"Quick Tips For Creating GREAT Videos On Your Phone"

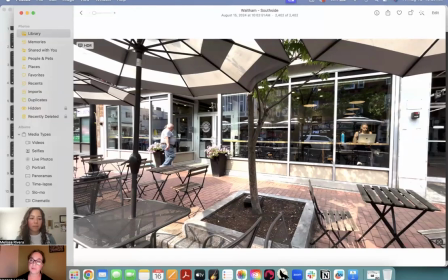[24:14]
So yeah, and I did try to choose something that would look interesting, but I'm going to try to make it even more interesting.
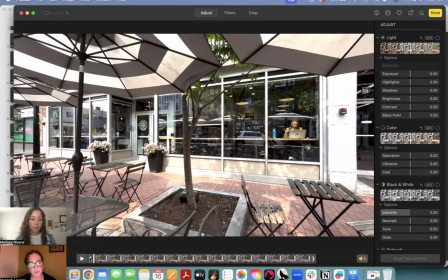[24:21]
Um, the first thing that I kind of noticed when I'm just going through this, I'm going to scrub through this.
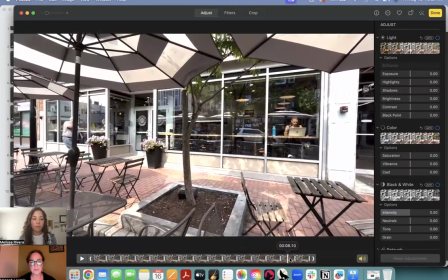[24:29]
That's what it's called. I see this man entering on the left, and I kept him in there on purpose, but um,
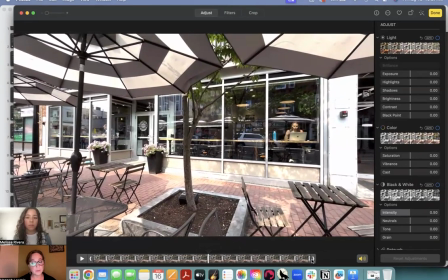[24:38]
I think I'm going to crop that out, because it's one thing when there's a person's face here and you can't really see it. I think that's okay.
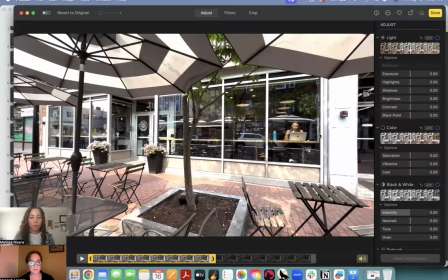[24:51]
But when there's, especially if you're doing this for your business or your organization, On the whole, it's better not to use, people that could be identified without having asked their permission. So I'm just taking him out of that.
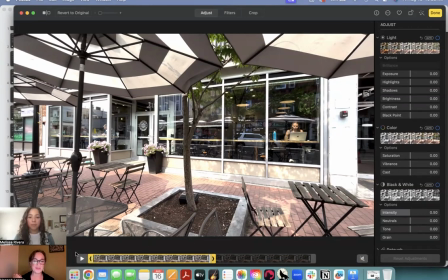[25:07]
I'm not saying this is the end of the world if he shows up, but that's what catches my eye.
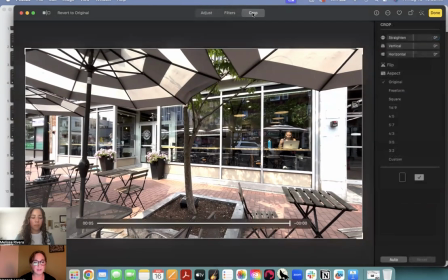[25:13]
I also think I like that there's a wide angle,
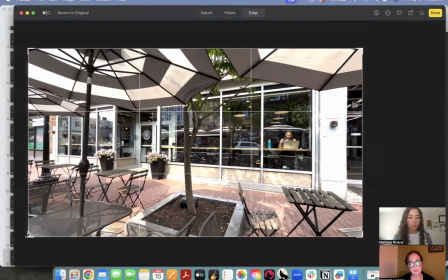[25:18]
but I'm going to crop it a little bit because I actually don't want to see the store next to it.
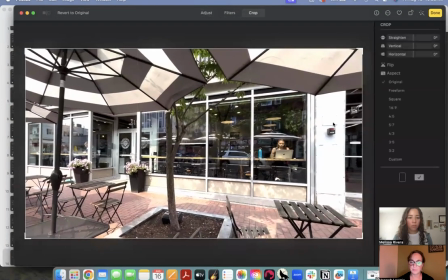[25:26]
And over here, I cannot help but notice that, and it really bugs me.
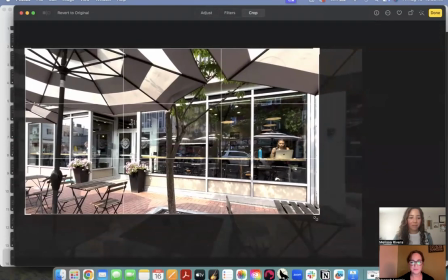[25:30]
Um, and again, a lot of this is seriously just your own preference.
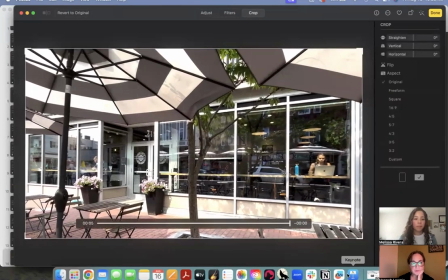[25:37]
But in my mind, this has become a more dynamic shot. You might not agree, but that's how I see it.
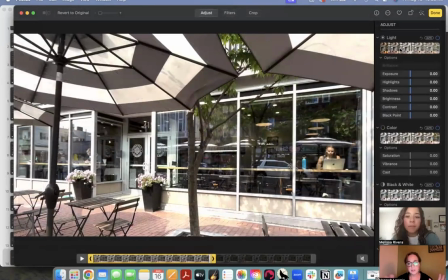[25:47]
I'm going to now just adjust. I'm going to do a little bit of showing you how you can adjust sort of brightness and colors
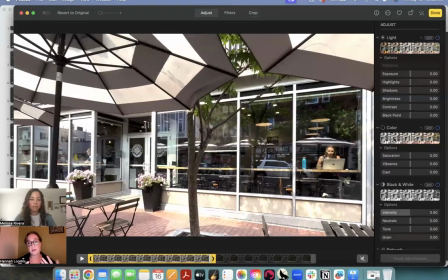[25:58]
to bring out certain qualities. And actually, this editing thing is very nice because it kind of shows you like ways to just instantly make it darker, but that looks very strange, to make it lighter, and that looks to me a little too light.
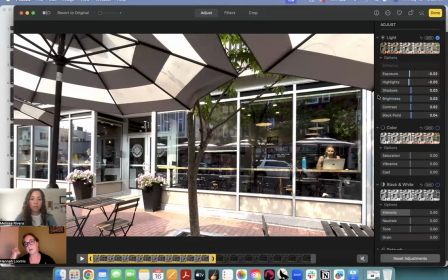[26:13]
One thing in a class I had taken that I was taught is to try to make your edits just make it look natural.
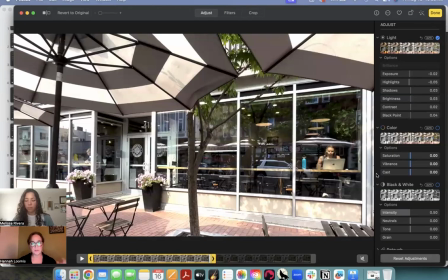[26:27]
Because when you take a photo or you take a video, actually, it's rarely capturing what it really looks like in real life. You may have noticed this. So you sort of adjust it back so that it does, unless you're going for a particular effect.
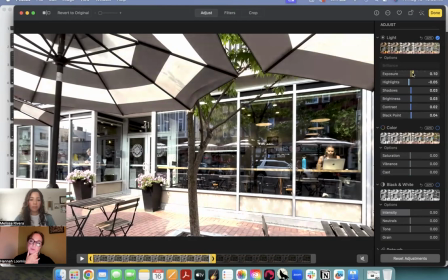[26:42]
So here I could play with the exposure because I'm in a somewhat darker place. I can now see better and it feels more bright. And I'm sort of noticing the time.
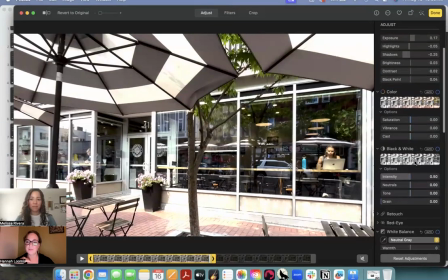[26:55]
So I realizing I'm going a little over. So here are just some very quick things I can do. Also, warmth is something that often it might be on the cooler side.
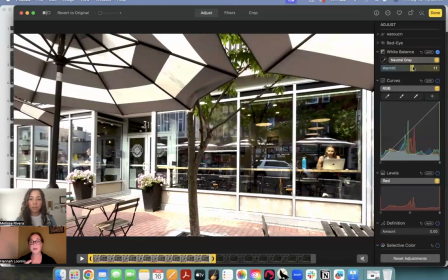[27:08]
And I want you to, next time you're watching a movie or like the home edit, there's like before and after shots of things. In the before photos, it always has a sort of coolness. And in the after, there's always a sort of warmth.
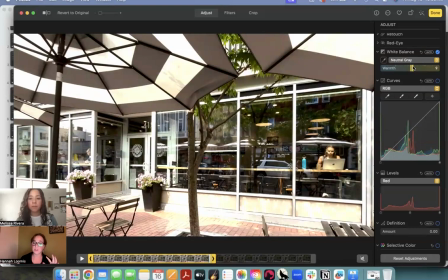[27:23]
If you add a little bit of warmth, it can kind of make it glow and feel happier. There are other little things you can do, like add some definition, sharpen, so that details come out a little bit more.
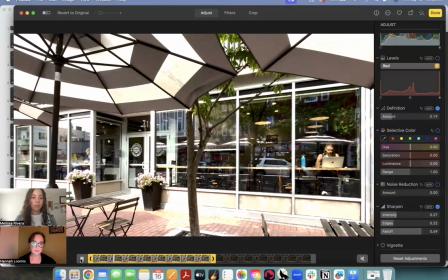[27:39]
So now we have, I got to okay, yep.
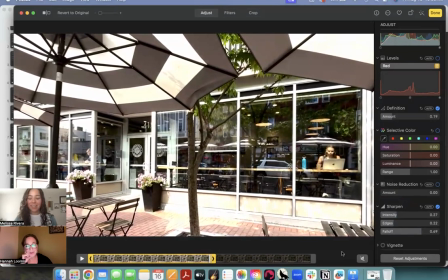[27:44]
I got to drop up, but this is interesting. Thank you Okay. so much for Yeah, Yeah, coming. thanks for joining. yeah. Like, bye. Goodbye. And I think, okay, so I'm just going to say that's done.
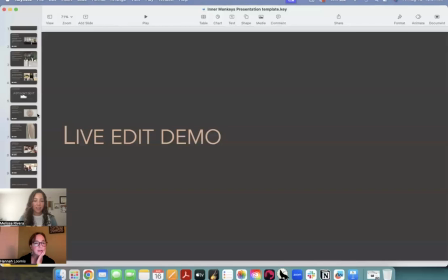[27:56]
Yep. I think that was that. And I think all I had left was,
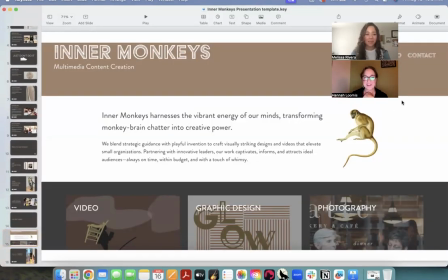[28:07]
oh, here's my website. Melissa has the information if you're interested in working with me or just learning more.
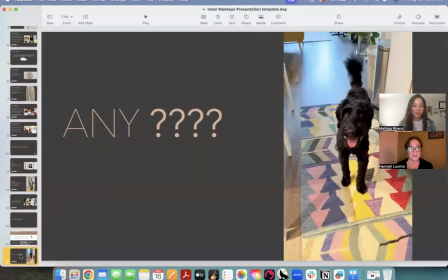[28:16]
And
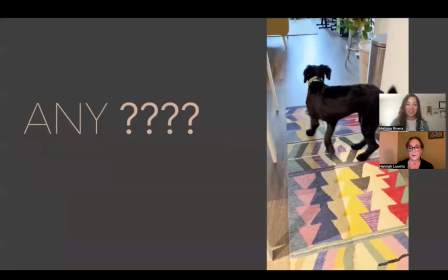[28:21]
there's my dog. Your dog is so cute.